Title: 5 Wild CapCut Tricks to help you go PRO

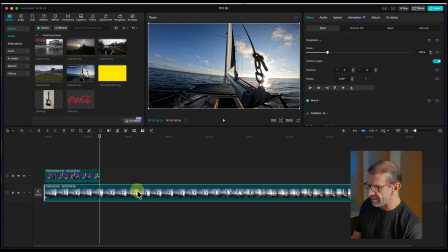4:06 Position the playhead where I want to trim the rest, and I will add an edit and delete all that by hitting the letter what?
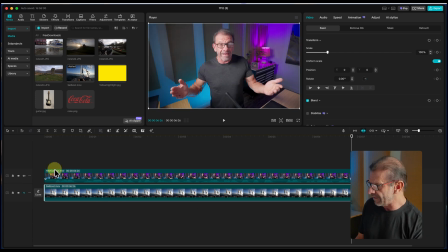4:11 W. Then Shift-Z to fill the frame again. And I'm gonna turn off the audio so you don't hear. You'll have to just wonder what it is. Or if you download the free elements, you'll hear what I say here. It's so important. And so here I am full frame, but what if I wanted to be the little picture in picture like you see right now? I'm just gonna add a cut right here and add a cut right here and have this be the picture in picture part where I'm talking about sailing.
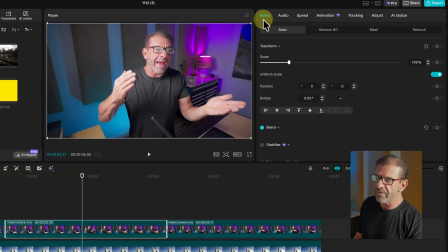4:31 So to do that, make sure the clip is highlighted. I go to video, mask, and I click on add mask.
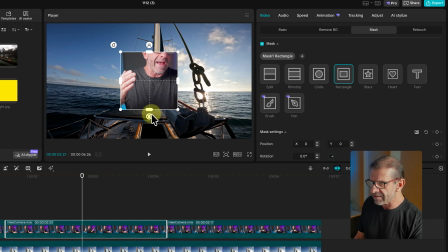4:37 I choose any of these shapes, and a mask just allows you to select a portion of the video and leave the rest blank so you can see what's behind it. So we'll do rectangle, and I'm going to just use these little handles here to make it bigger, like that and like this, and put me up here.
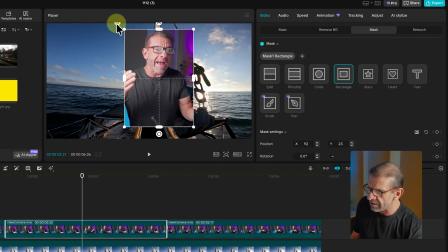4:54 And I have this icon here that allows me to round the corners a little bit, so I'm just going to click on this and drag it up so it adds, you know, a little more flair to it.
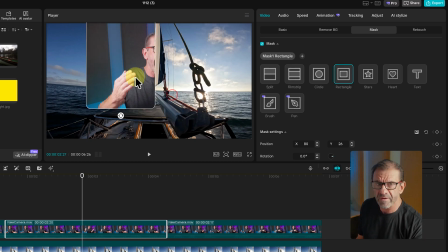5:00 To move this somewhere useful, you think you would just click and drag this, but if you do that, it's just moving the mask. We don't want to move the mask.
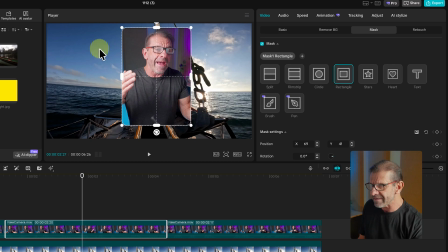5:06 We want to move this entire thing.
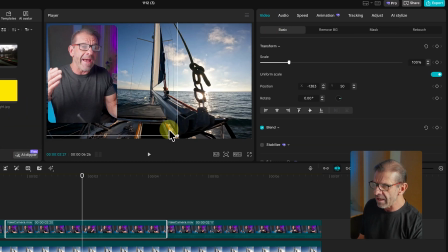5:07 So I just click on video basic, and now I can move this, and we can put it up here, and we can click here and resize it, and bam, it's up there in the corners.
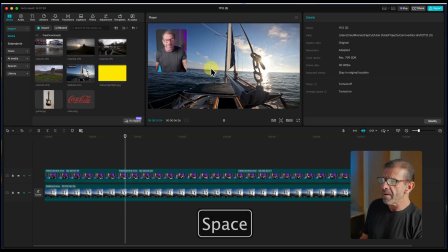5:15 And you see what I'm talking about. And it looks like this. So I go from full frame to bam, I'm up here talking in the corner, and back to full frame again.
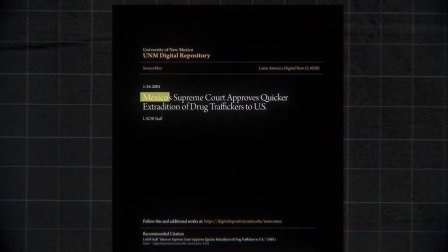5:24 Have you seen those videos from the likes of Vox and Johnny Harris where they highlight text?
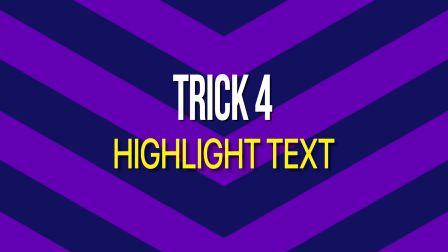5:29 Super easy to do in CapCut. Go ahead and grab this newspaper article included in your free downloads,
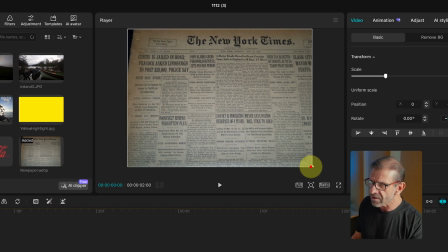5:34 and we're just gonna scale it up a tiny bit so we can find something that we want to highlight. And notice that this is a newspaper article from, what is that, 1932? Holy cow, that's old, it's older than me. We're gonna highlight this line right here.
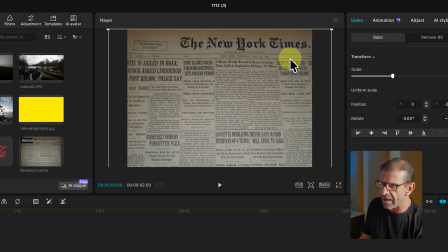5:48 And to have more precision control over it, I'm going to zoom in on it using this little zoom wheel right here, bam.
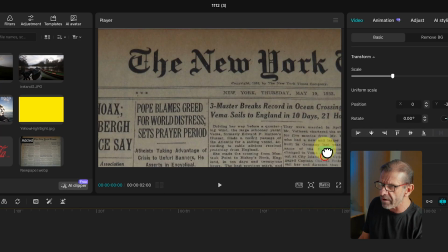5:55 And then to get up to the area we want to highlight, I'm gonna click on this little blue square here, and it puts it right where I can see it, and it gives me access to it.
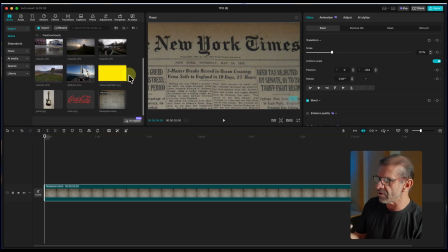6:02 Before I start highlighting this, I want this newspaper to be a little more contrasty so the highlighter stands out more, because we're gonna highlight it with this yellow, and this is kind of yellowish, and it'll make this hard to see. So to do that, we're just going to make sure we have the newspaper highlighted.
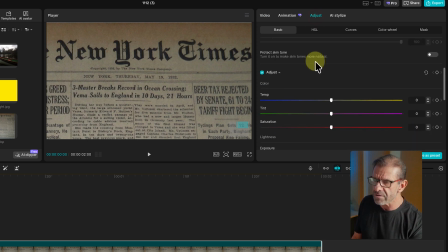6:14 We click on adjust, and we're gonna go down here to temp and make the temperature a little less yellow, a little more blue. So I'm gonna just drag this way a little bit, and then I'm gonna bump the exposure up a tiny bit and drag highlights up a little bit and whites up a little bit.
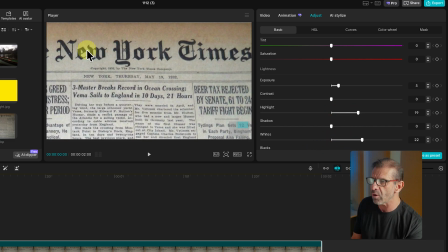6:30 So the whites are a little whiter, the blacks are a little blacker. I think that looks pretty great. It looks like an old newspaper, but now it's gonna be a little bit easier to see and read.
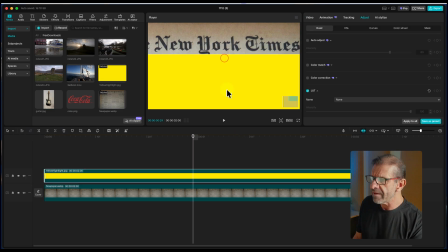6:37 Next, I'm gonna drag this yellow highlight JPEG onto this clip, and then we're gonna position it over everything, and we're going to make sure it's highlighted in the timeline.
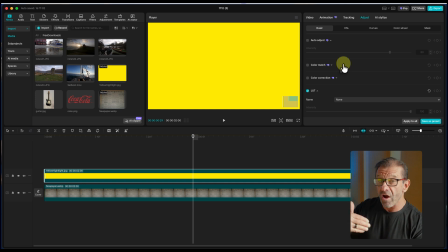6:45 We wanna be able to see through it so we can draw over it, the area we're gonna highlight.
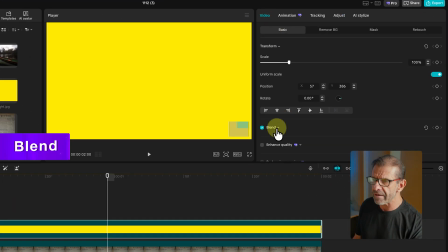6:49 You should select video, basic, and go down to blend, and just turn the opacity down about halfway so you can see what's going on.
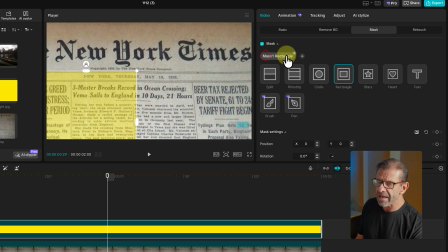6:55 Next, we're gonna go to video mask and click add mask, and click the pen tool so that we can draw the shape we want.
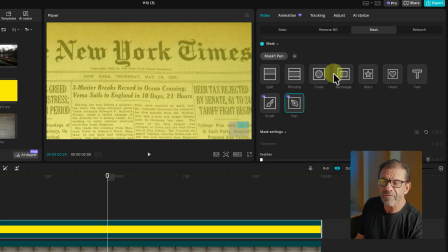7:03 Now, we could use a square, a rectangle for this, and position it over there and scale it the right amount, but we're gonna do something that makes it a little more interesting. We're going to just click and draw around this, and it doesn't have to be perfect. We want it to look like a real highlighter, not just like a straight line. So we're gonna do it, you know, a little bit rough so it feels natural, like this.
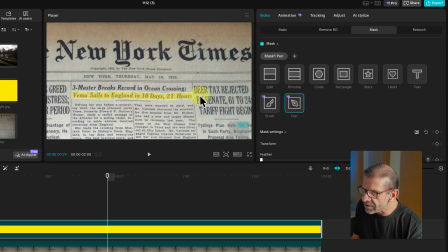7:23 And bam, that looks pretty darn good. Next, we wanna go back to basic and turn the opacity all the way back up so we can see what's going on.
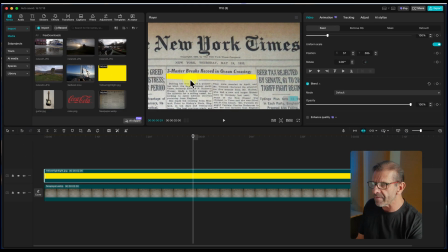7:33 Then we want to make this into a compound clip so we can add another mask that we can animate.
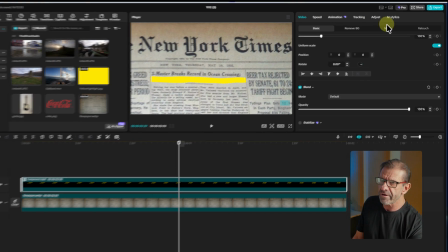7:37 So I'll just right click it and choose create compound clip, and I'll jump back over here to video mask, and I'll click add mask, and I will choose split.
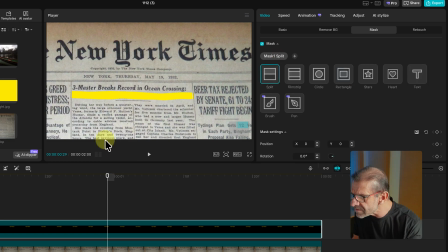7:44 And it's hard to see where that guy is because this is white, but it's right.
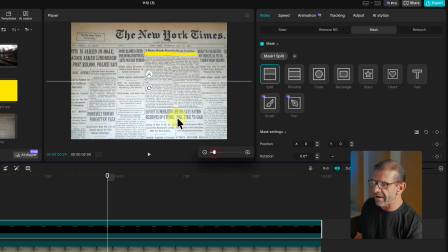7:49 Then you want to go back down here to this magnifying glass and click on this line so it zooms out and we can see the mask, and we're going to flip it over like that. Have it at 90 degrees. Come on, baby, log in. And we're gonna move it over here to the left a little bit.
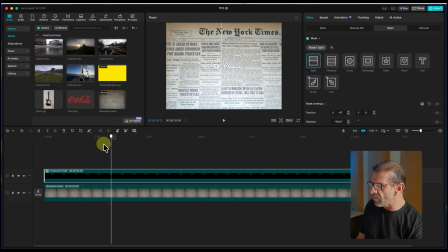8:03 We're gonna position our playhead, I don't know, somewhere around right here. I don't want this to start highlighting right away. I wanna wait about that long, actually maybe more about that long.